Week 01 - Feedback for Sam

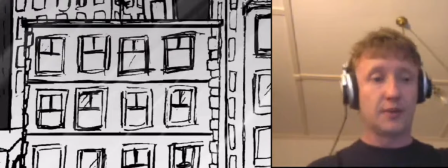Hi Sam, thank you for uploading that for this week. I think this is looking good.
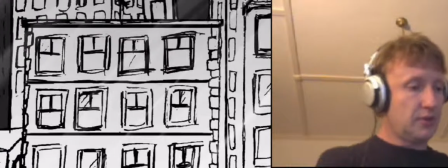Just wanted to go through
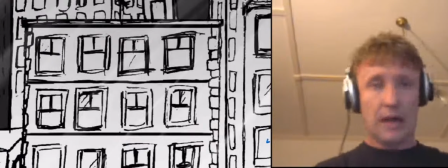and do some feedback on this. I think this first sequence is working really well.
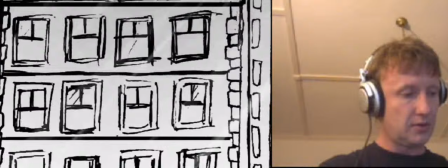Let me just see if I can get this to... Okay, it's going through here, so we're going through the window, that's much quicker.
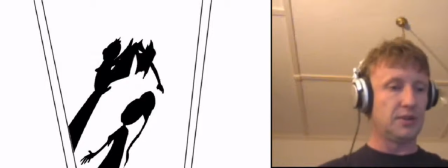This section here, I still find a little bit of difficulty understanding the framework of the shot.
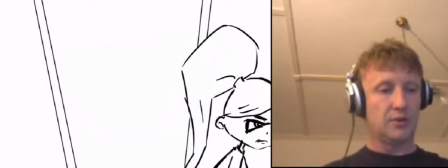I think that that's more to do with your description of this
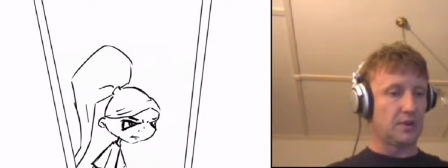particular bit of perspective, and I think that that's going to help a lot if you were to
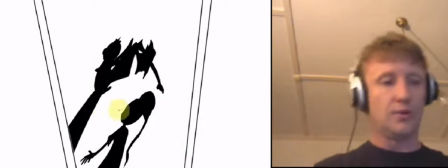as I said before, if you were to have some kind of platform upon which you can build the shadows coming across.
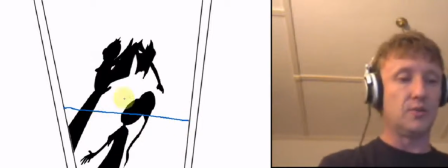So if you wanted these here, you could perhaps revert the shadows up so that they're going maybe in this direction like that,
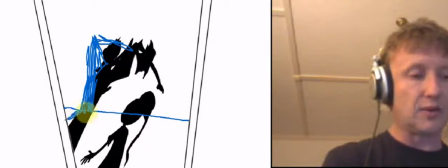and have this shadow at a strong angle.
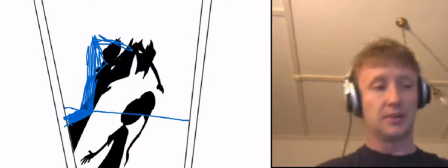So it's clear that it's a shadow, and it's clear that the light is coming from this direction from another room,
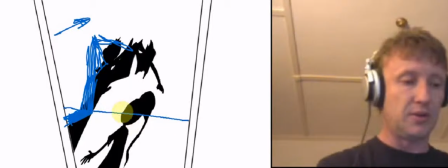and in the same way her shadow will come across, but you'll see this change in perspective. So her shadow is like that, but the top of her head kind of folds in a corner there, and her neck goes out that way, and her body goes out that way,
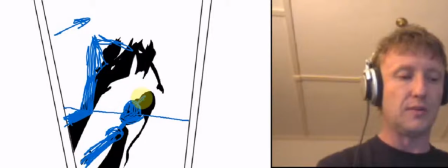so that you feel that there's a definite wall or some kind of object that bends across there,
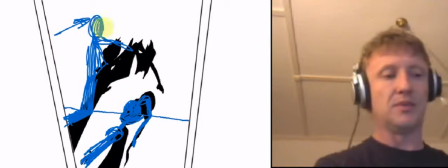because at the moment I'm having difficulty understanding where she's coming from.
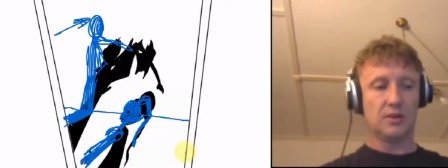And especially the shadow here, if the shadow was to come
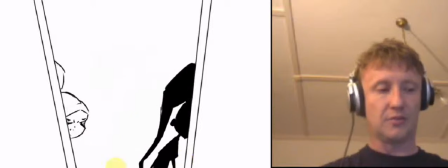in a way which made sense to her character, so from here, if she was coming across,
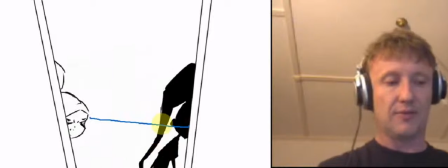that would make sense to have this part of her shadow over across like that, but then the rest of it should really point to her as a person.
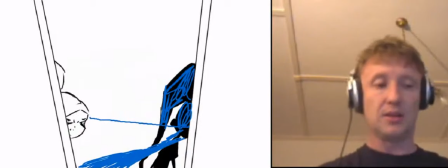Okay, so that's the main thing that I'm finding is a little bit disorienting,
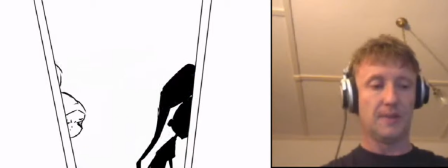and I'm sure that's something that you plan to deal with as you approach the animation.
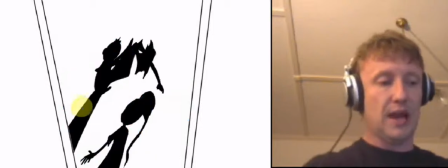But if you at least have that construction
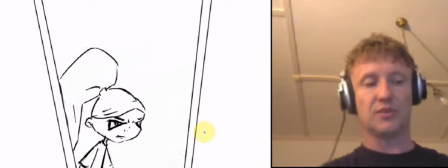line across there, so as she moves across, it's fairly obvious to the viewer that this character's coming across here.
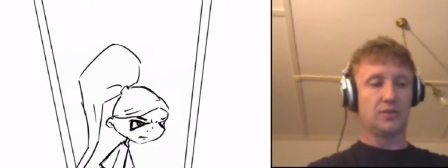But this is fine. I think this is good. And once you've got the walk cycle in there, I'd nail
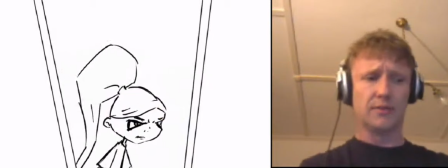the way that she moves first and do the shadows afterwards, and you can do it in After Effects.
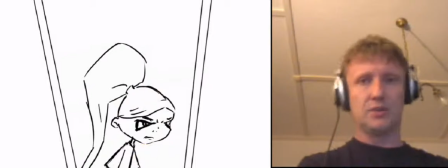I'd say once you've got this worked out, then you can flatten out one half across one plane, and then you can have the other half on a different plane in After Effects.
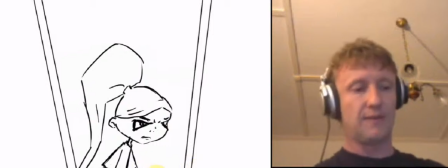You don't have to think too much, but it's important to have that feeling that people understand where
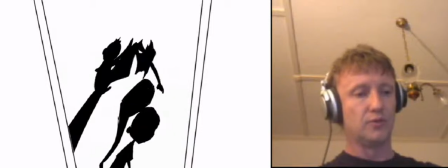she's coming from and the sort of room that she's moving out of into.
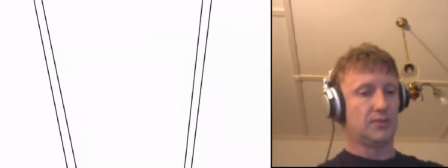Okay, so that's all good. It comes in and she slams the door. I think here as well, at least in your animation planning, I don't think she needs to go off frame.
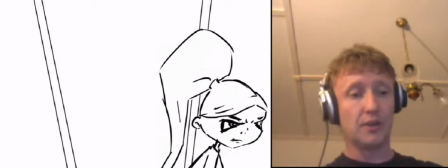I think that to really get a feeling of her, I think you should stop her here and then have her look around
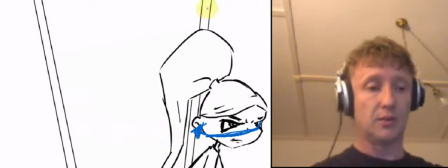at the door, so that we can really take in her, and have her stop on this third using your golden mean.
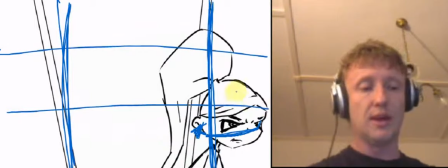And so you've got your three lines here. Have her sitting exactly in the middle here in the third.
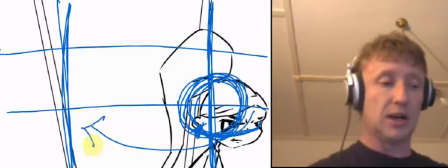Have her turn around, and then she can arc through and slam that door, but we don't need a cut.
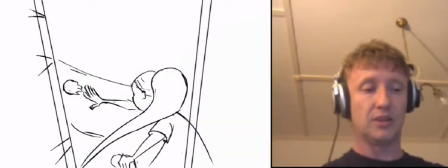Okay, so she never actually leaves the room.